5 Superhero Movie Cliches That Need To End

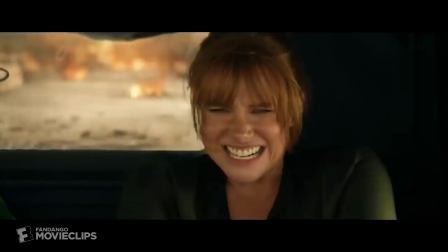(4:08)
And that was also just a clear bit of bad manufactured tension, but the grunting does not help to increase any of that tension.
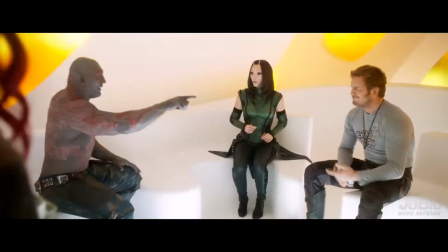(4:15)
If anything, it just gets a good chuckle out of me.
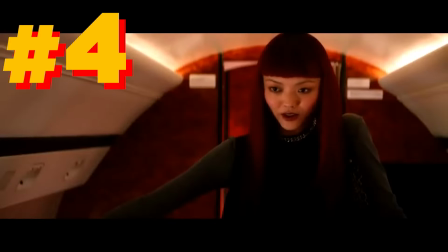(4:18)
But moving on to Cliche 4, which kinda goes hand-in-hand with 5 as well, and this is one that I have brought up in a bunch of my other videos,
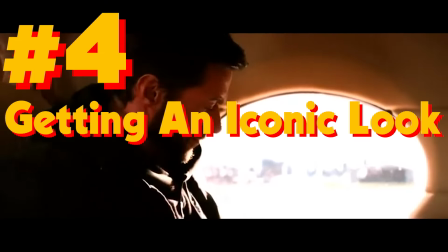(4:26)
because it annoys me to no end for a character to get an iconic costume or weapon,
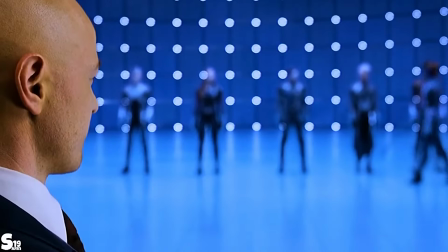(4:31)
but only for the final shot of the movie. There's nothing I hate more than a filmmaker that won't commit to what they're doing.
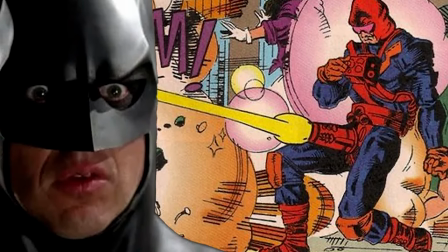(4:38)
I already have a video dedicated to describing just how much I want to see dumb comic book accuracy, so go watch that if you haven't,
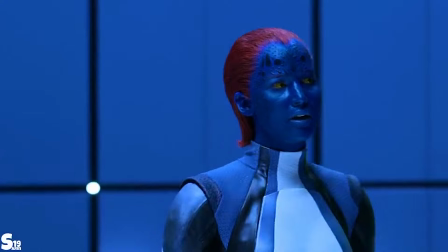(4:45)
but I've just seen so many movies ready to show a glimpse of the main character wielding the coolest thing in the world only for the screen to cut to black and Linkin Park or something to start playing.
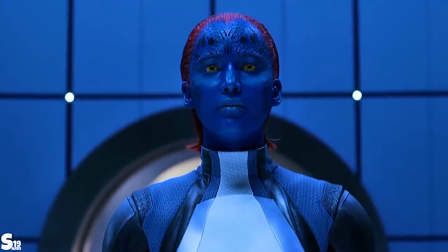(4:56)
Sorry, I've had that joke in my head for too long and I couldn't pass it up, but the fact remains that the only feeling that I get when a movie does that is anger.
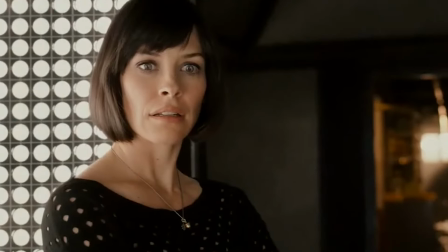(5:04)
In rare cases, it might actually set up a real costume that will be worn in the future,
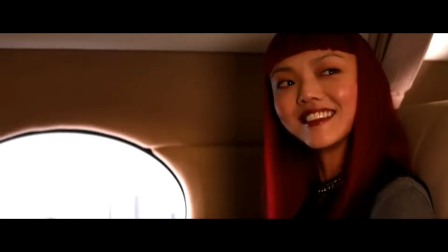(5:09)
but I have been burnt by too many X-Men movies to ever get my hopes too high. Wolverine finally got his cowl and bright comic book colors,
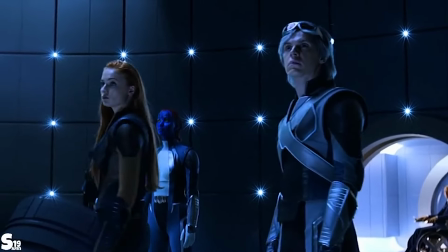(5:17)
but X-Men Apocalypse's comic accurate yet still armored and tactical looking costumes was the perfect
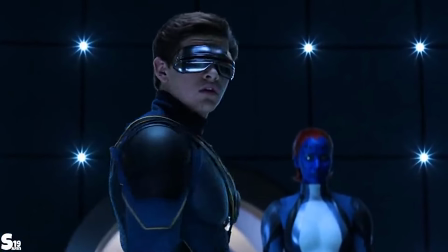(5:22)
blend of respect for the dumb old stuff and what most people typically consider cool.
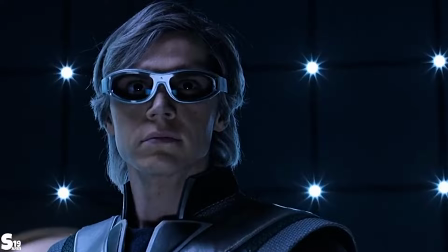(5:28)
However, Simon Kinberg and everyone at Fox decided that that would be too comic book,
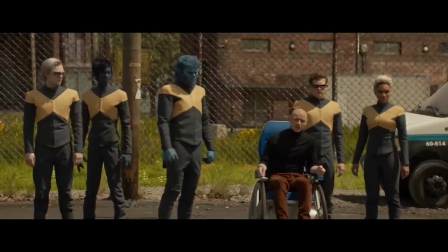(5:33)
so they ditched the amazingly detailed and textured costumes for bland jumpsuits.
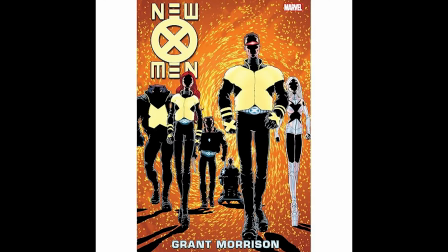(5:38)
I mean, sure, they're based on Grant Morrison's new X-Men run and are very faithful to that look,
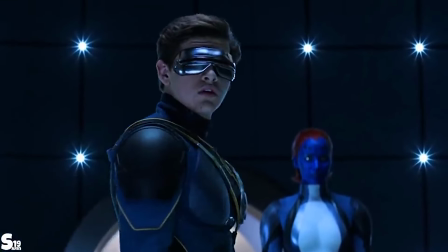(5:43)
but maybe I would be happy with that if they hadn't just shown us stunning and distinct costumes for the entire team.
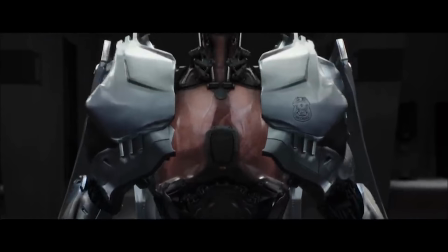(5:49)
But I could talk about that specific example for hours. But there are an infinite number of other stories that do this,
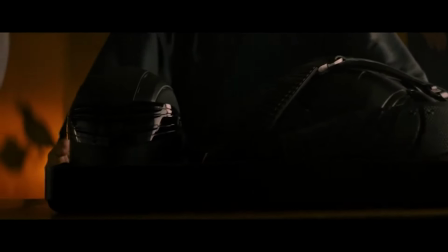(5:56)
and it's especially infuriating when you consider that the only reason why a filmmaker or writer might
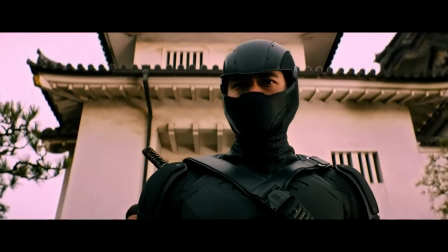(6:01)
push something like that is because this cliche is used as a narrative weaponization of nostalgia.
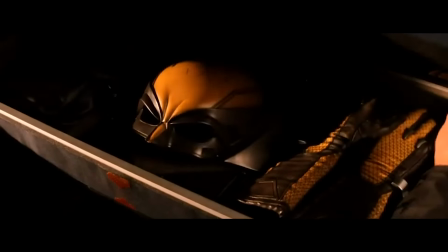(6:07)
They use it because they know that that is what the audience wants to see.
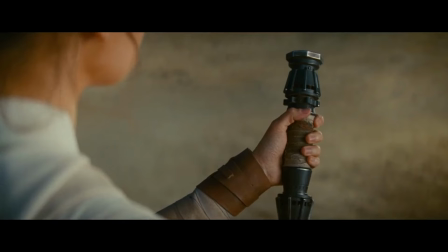(6:10)
So to ensure enough support is there for a whole franchise to expand out, they leave as much teases for potential cool stuff in the future.
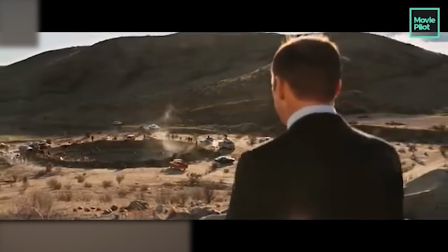(6:18)
Sometimes they actually have a plan for those teases, i.e. the Infinity Saga,
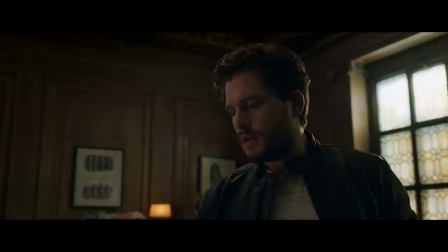(6:22)
but the majority of the time this cliche is utilized is to farm hype that will still only ever be lukewarm,
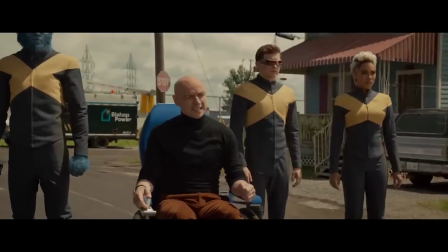(6:28)
i.e. the Multiverse Saga, but transitioning just slightly to the next and the final cliche, because it still has to do with costumes and overall looks.
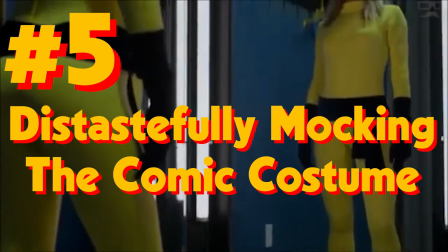(6:37)
Which is number five, putting on an iconic outfit only for the point behind the scene to show how dumb it is and how they'll never be caught dead wearing it.
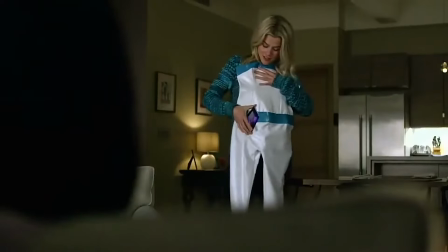(6:45)
It's often a cloth version and is purposefully created with a low-effort look,
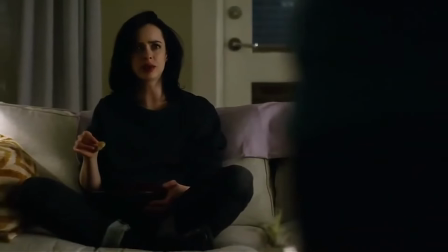(6:49)
making it even more absurd and silly so that we will agree with the character as they scoff at it in the mirror,
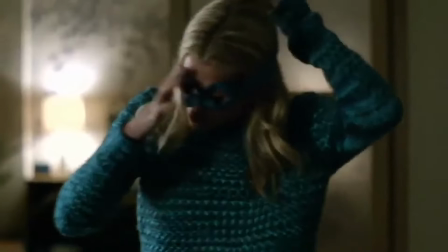(6:55)
but I have never found myself agreeing with them once. If the filmmakers go through the effort of making a comic-accurate costume,
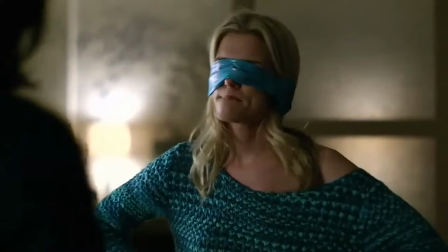(7:01)
even one made of cloth that is designed to look as ridiculous as possible, give me at least one action sequence with it on.
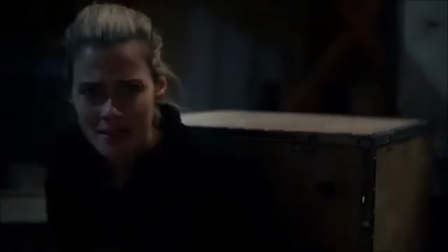(7:08)
Of course, I say that, yet if they did give me that, I would then just complain that they should have just shown me more and had them wear it for the whole movie, but that's also just me.
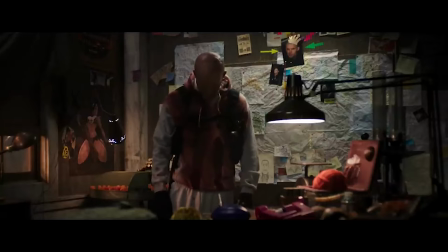(7:17)
But all you have to do is look at Deadpool or Raimi's first Spider-Man,
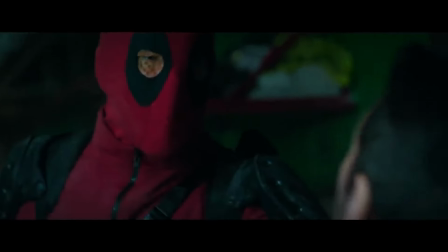(7:21)
or any number of other great superhero movies that use a dumb homemade costume as a tool to transition the character from small fry to professional.
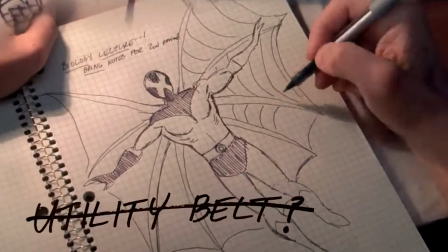(7:30)
It can tie into the story and build into the satisfaction of when that character finally steps up to the role of hero.
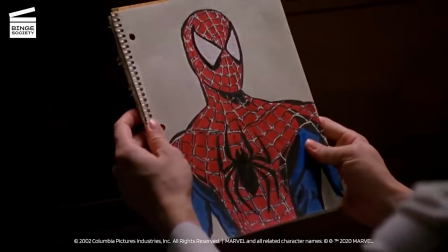(7:37)
It should already be an emotional moment to begin with, but why not mark it with a literal costume change?
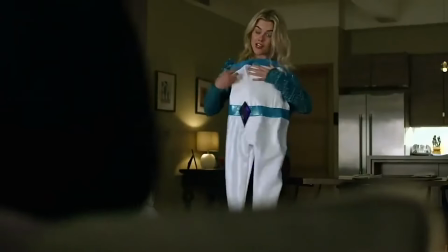(7:43)
Maybe that's why I get annoyed when this cliche is used, because as I said before,
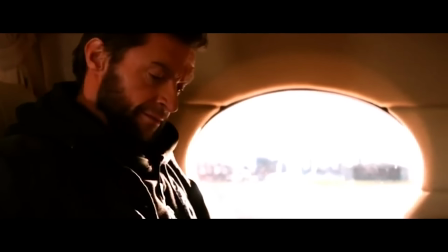(7:47)
if you're making a property that is adapting a comic book, there's no reason to shy away from what made that property famous in the first place.
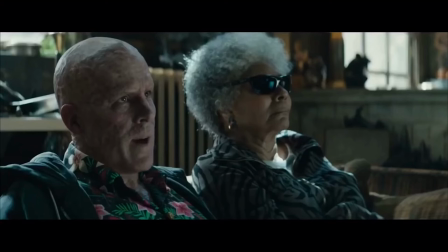(7:55)
If anything, that'll only ever bring more eyes to it. But what are your thoughts on the five superhero cliches that I think need to end?
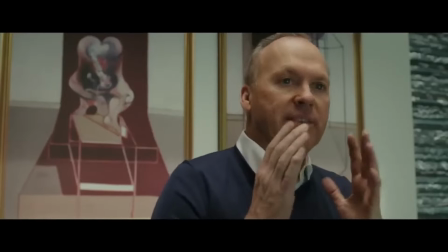(8:02)
Do you agree with them, or is there one that you don't see as overdone? Or is there another cliche you would add to the list?
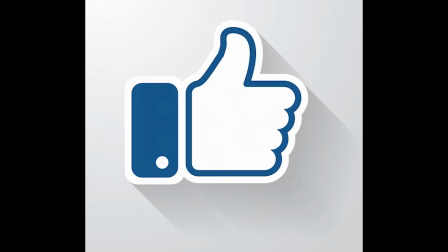(8:08)
Let me know down in the comments, and as always, thanks for watching. Make sure to leave a like, subscribe for weekly video essays and reviews, and enjoy a delicious sandwich.